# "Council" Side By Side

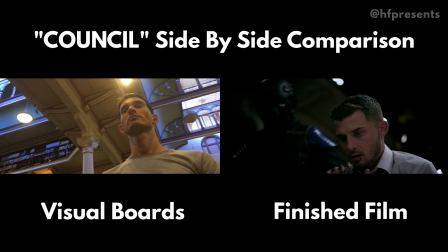8:15 The guards don't hurt anyone, and the guards with red shoulder pads are the ones that end up as the killers. This is just a little Easter egg I put in there for anyone who was paying attention.
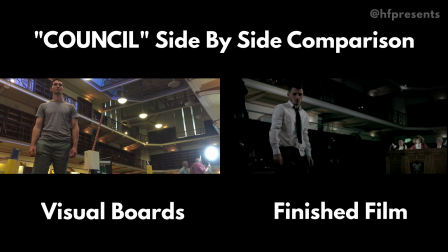8:27 So we're moving on. This next one is probably one of my favorite shots, and if you look where Stone is, you'll just see the back of his head.
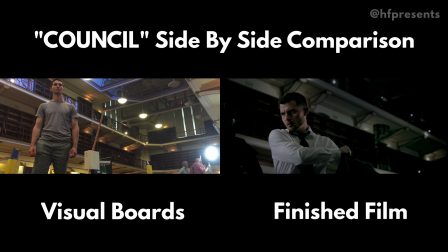8:34 That's actually James, our producer. So no one's caught me on that one yet.
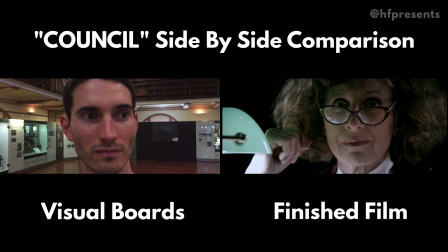8:39 A little bit of movie magic in the background. And a wry smile from Price as a little nod to the audience that she's not all that bad.
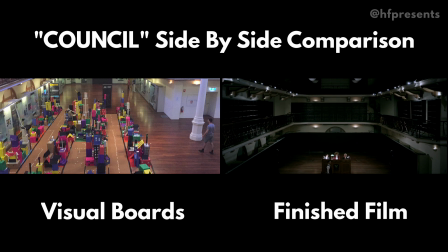8:47 Finishing with a wide on Hackett Hall there. That was actually the shot I wanted to open the scene with,
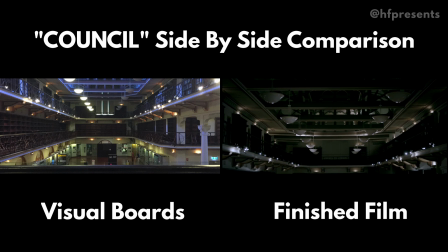8:54 but the dolly backwards as Kane was walking down the stairs ended up being a lot more tense, so we went with that and switched the two around.
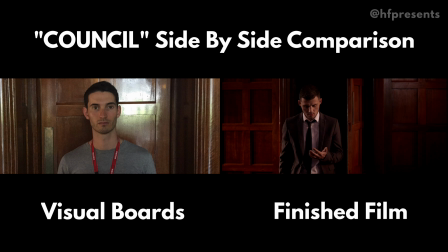9:05 Back in Hackett Hall, nice bit of slow motion, walking out there.
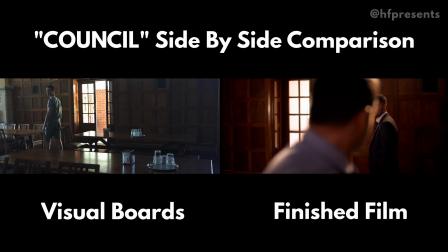9:10 Look over the shoulder to Mario.
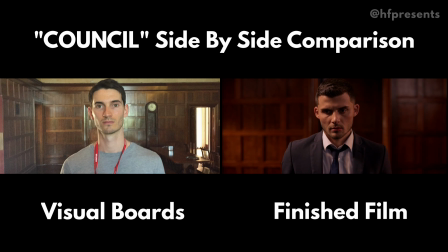9:14 You'll see on the next shot the beauties of shooting in 6K.
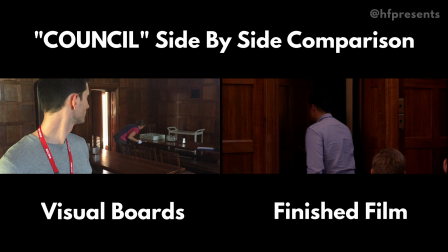9:19 That's the same shot as the previous one. We just cropped all the way in before it got too fuzzy. I just wanted a little bit different framing for that second shot and didn't have the time to do it on the day.
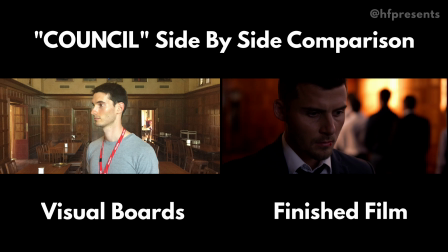9:32 Finishing with a nice, long, dramatic, slow-motion dolly shot of Kane taking his long walk away from the council chamber,
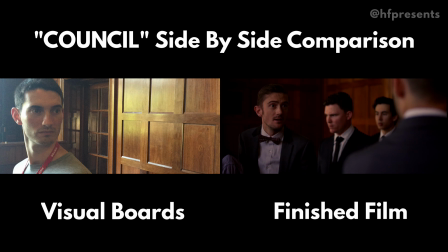9:40 getting stopped by Dan here, who, interestingly enough, was also the guy who helped design our logo and shield.
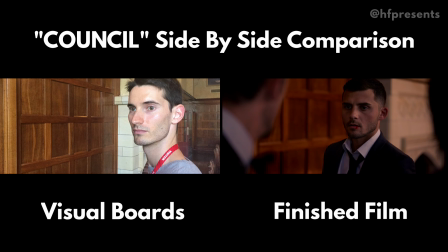9:49 He's a graphics designer with a company called Go Modern Creative. He did the website too, if you want to check that out.
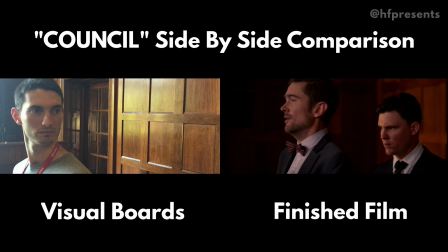9:55 You can see on the visual boards here, there's a big window we had to block out to make the scene a little bit more moody. And our final shot,
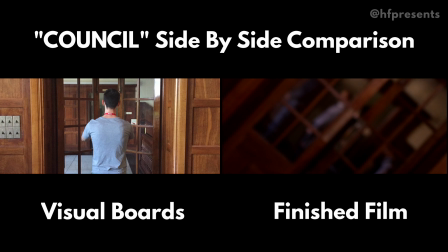10:03 which is a nice slow turn. The whole idea is that Kane's life has kind of been turned upside down at this point,
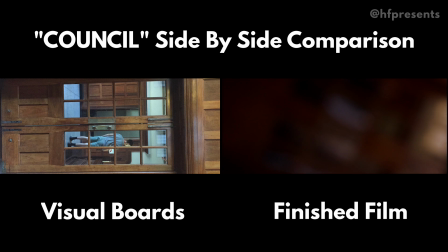10:10 so I thought, oh, it'll be fun to literally turn the world upside down with that final shot,
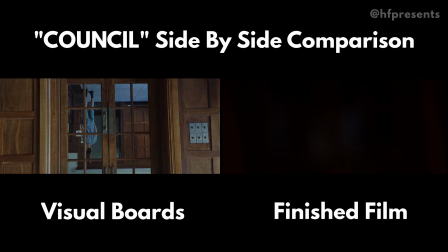10:15 which is just, again, a 6K high resolution framing, and then we just cropped in and spun it in post.
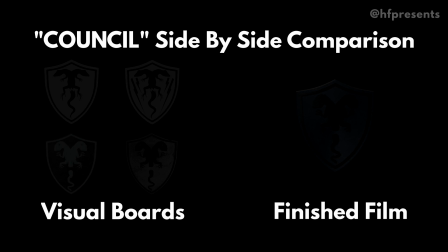10:23 And here we go, we've got another look at the logo.
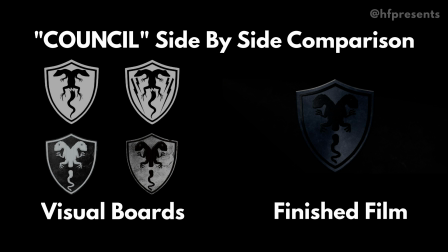10:26 So on the left you have some of the mock-ups that Dan Ampero, our production designer, put together.
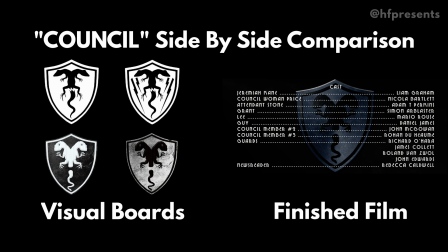10:32 And then on the right is the final product with the help of other Dan, creative, Go Modern Creative Dan, and all his work. So there you go, there's a little look into the behind the scenes of how we put Council together.
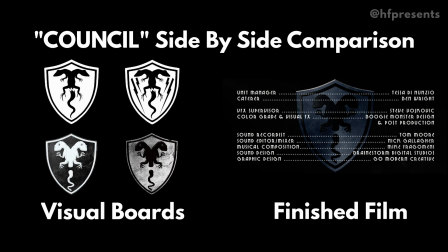10:47 If you have any questions or anything, feel free to post a comment or send me a message, and I'm happy to help in any way I can.
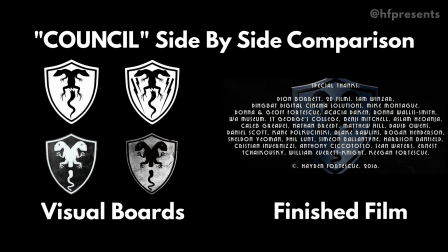10:55 Thanks, guys.